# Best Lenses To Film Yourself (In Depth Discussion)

It wouldn't be terrible, but you wouldn't get this kind of love into your life. It's not even looking good, is it? I messed up the shot. Oh, why is the white? It's so much better now. The well-planned efforts he put in. Oh my god, the air conditioner is now in shot. That's what you want. You notice the highlights? A little clippy. We don't have the dynamic range on the micro loser sensor. It's unfortunate.
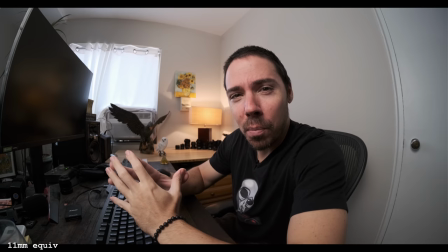So to recap, 10 to 24, full-frame equivalents, you're goofy but getting less and less goofy.
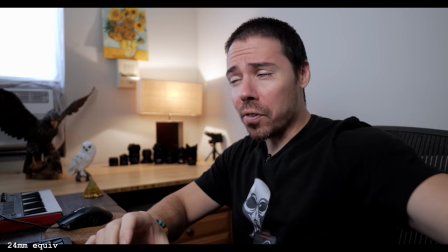24 being you're still a goof, but less goofy than the 10.
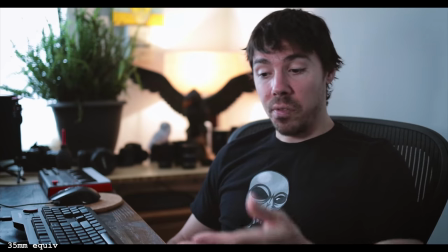24 to 35, you have some dignity, and you have a pleasing show.
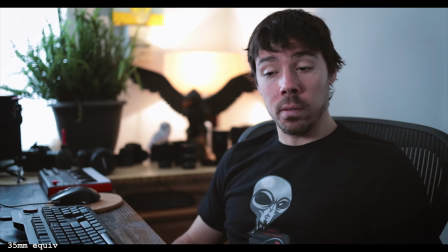You talk about puppets, but people still like it for some reason.
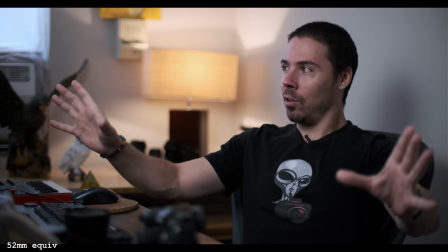35 to 85 you're trying to be professional and people might see that thinking
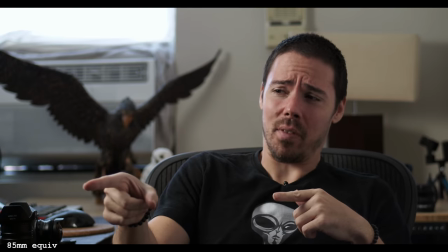oh he's trying too hard what are you doing that you have an ego I don't like you just for that thumbs down unsubbed bitch so let me know your ideal focal length for filming yourself let me know your thoughts down below the further away oh the harder it is but oh I have this life hack tell me all your secrets down below and I'll delete them and pretend I came up with them later because I have an ego, an 85 millimeter ego, which you will buy a Camera Conspiracies t-shirt to thank me for. And subscribe for more videos.